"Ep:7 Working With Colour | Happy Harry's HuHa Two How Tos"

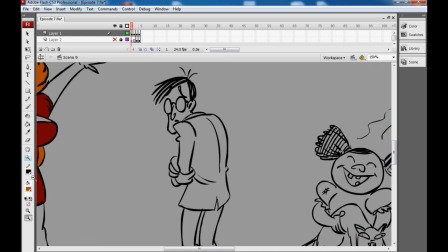And to sell him,
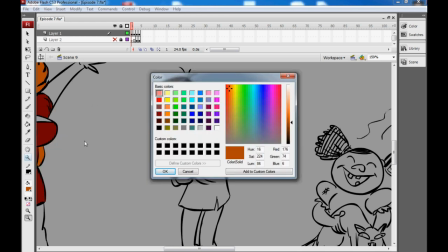I think we're going to design a colour that is very sort of drab and the opposite of the party animal that we've just designed. I think he needs something that says that he's um shy um and uh retiring and doesn't want any kind of confrontation so maybe maybe
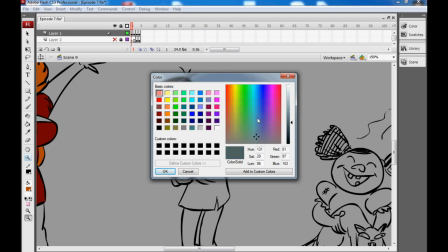a very muted blue and by sort of graying that
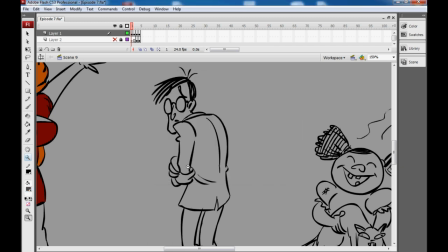blue out and dragging it down and making it dark we create a sort of drab color that i think matches who he is we'll
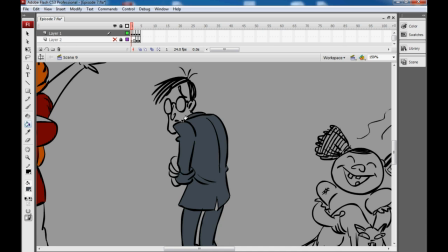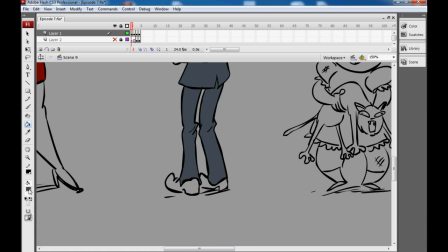also want to give him i think a shoe or boot color but I don't think that he's going to want anything that
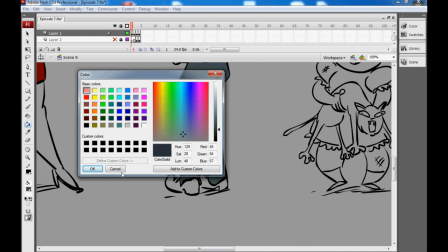grabs too much attention so really it's going to be that original color made just a little bit darker for his shoes
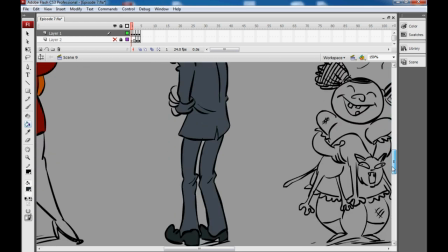and I think that says quite a lot about him.
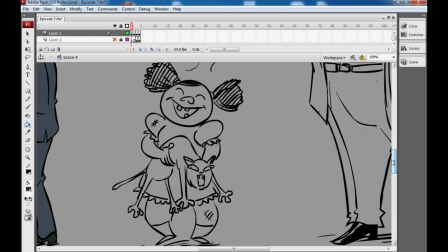Now third on the list we have this sort of stinky little girl and this is actually kind of raised as an interesting point sometimes you'll have a character for example a person who smells and you can get that across by maybe giving them brown or green clothes or something that looks putrid.
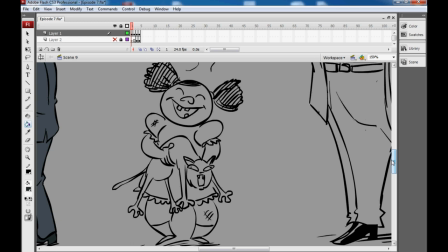And I'd call that more sort of functional character design or functional colour design. For example, if you want a cop in your story that has to look like a cop, it has to appear to be a cop, they're only on the screen for a few seconds, better put them in blue. But in this case, we have a character who's a little girl that I think is
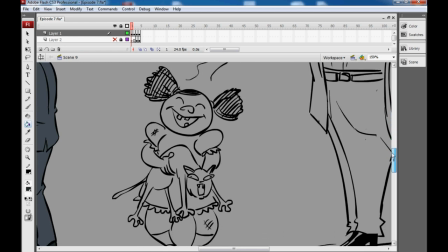um maybe a bit of a tomboy likes to roll in the mud sets fire to her toys and buries
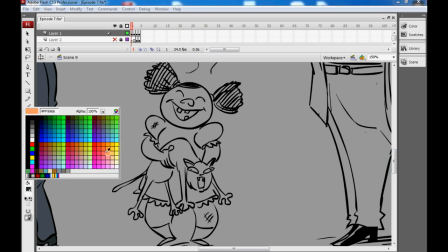them rather than plays with them so i'm going to give her i think a purple because that sort
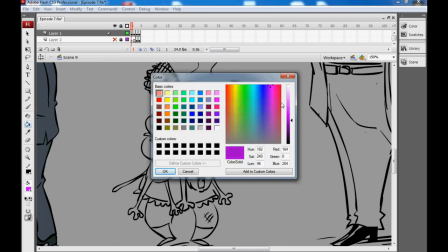of takes the pink that is so often associated with little girls but maybe twists it a little makes it a little darker a little more grim make it slightly dark slightly desaturated and
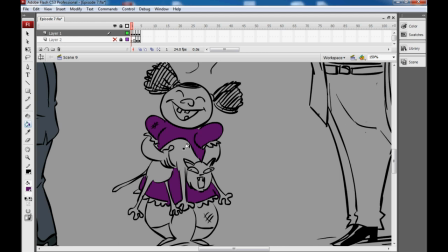i think that That to me says odd little girl. Looks a lot like me when I was a little girl actually.
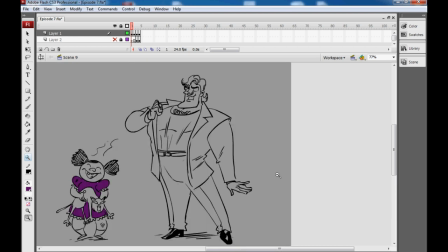And finally for our last character, we have a, again he's proud and he's confident but I think unlike the party girl he's a little bit more reserved and smug. This is the sort of guy that if he got a dent on his car would probably break his apparently cool demeanor and absolutely freak out.
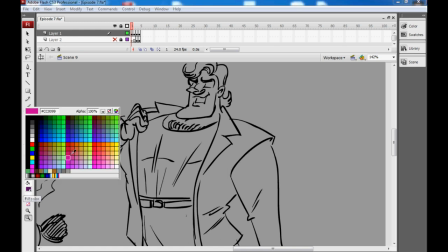So I think by showing that he's so prissy and so proud, maybe a really sharp white.
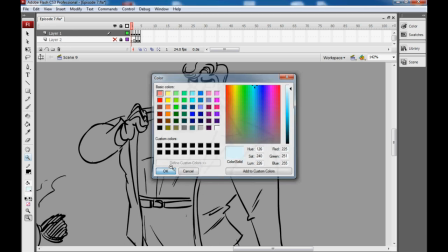But actually, I'm going to go with a sort of ice blue, which in some ways is even more white than white.
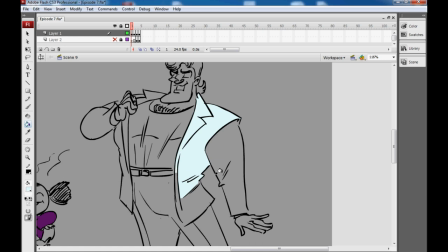And give him an all ice blue suit.
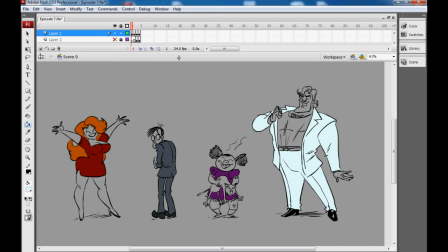Okay, so even without having all of their own skin and hair colours, we have four pretty distinct looking characters. at least from a color perspective and that can really help when you're designing the color for the world of your cartoon.
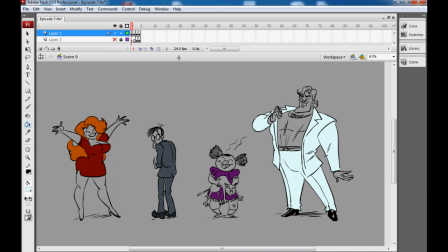Now even if you have four characters that are very similar let's say we had four wild in your face party animals a lot like the lady here well even then I think you'd have to find different ways to visually represent them and definitely give them different color schemes because if you do give
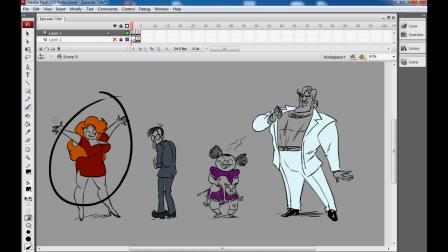everyone a very similar looking color palette you can run into problems and I kind of have an example here.
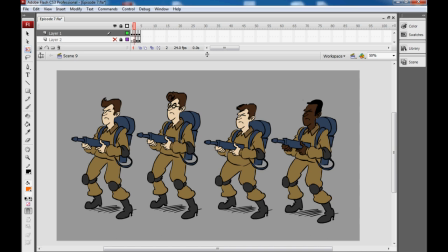The real Ghostbusters is one of my all-time favorite cartoon series and I'm a huge fan of the films on which the series is based but if you remember the characters in the film actually had a very consistent look to them. They all had the same color uniforms, three of the four characters had the same skin and hair color and they all looked pretty samey.
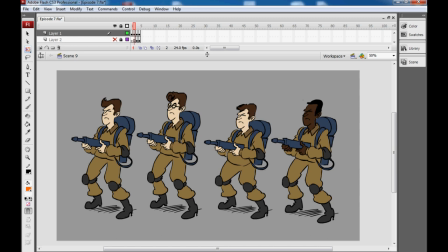Now when the show was adapted into an animated series or sorry the film rather was adapted into an animated series they changed the visuals of the characters a whole lot. Peter Venkman pretty much stayed the same, but Egon Spengler got a sort of light blue uniform if I remember correctly.
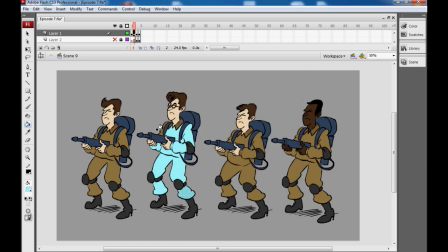I've made no attempt here at drawing them anything like they appeared in the show. Please forgive me for that.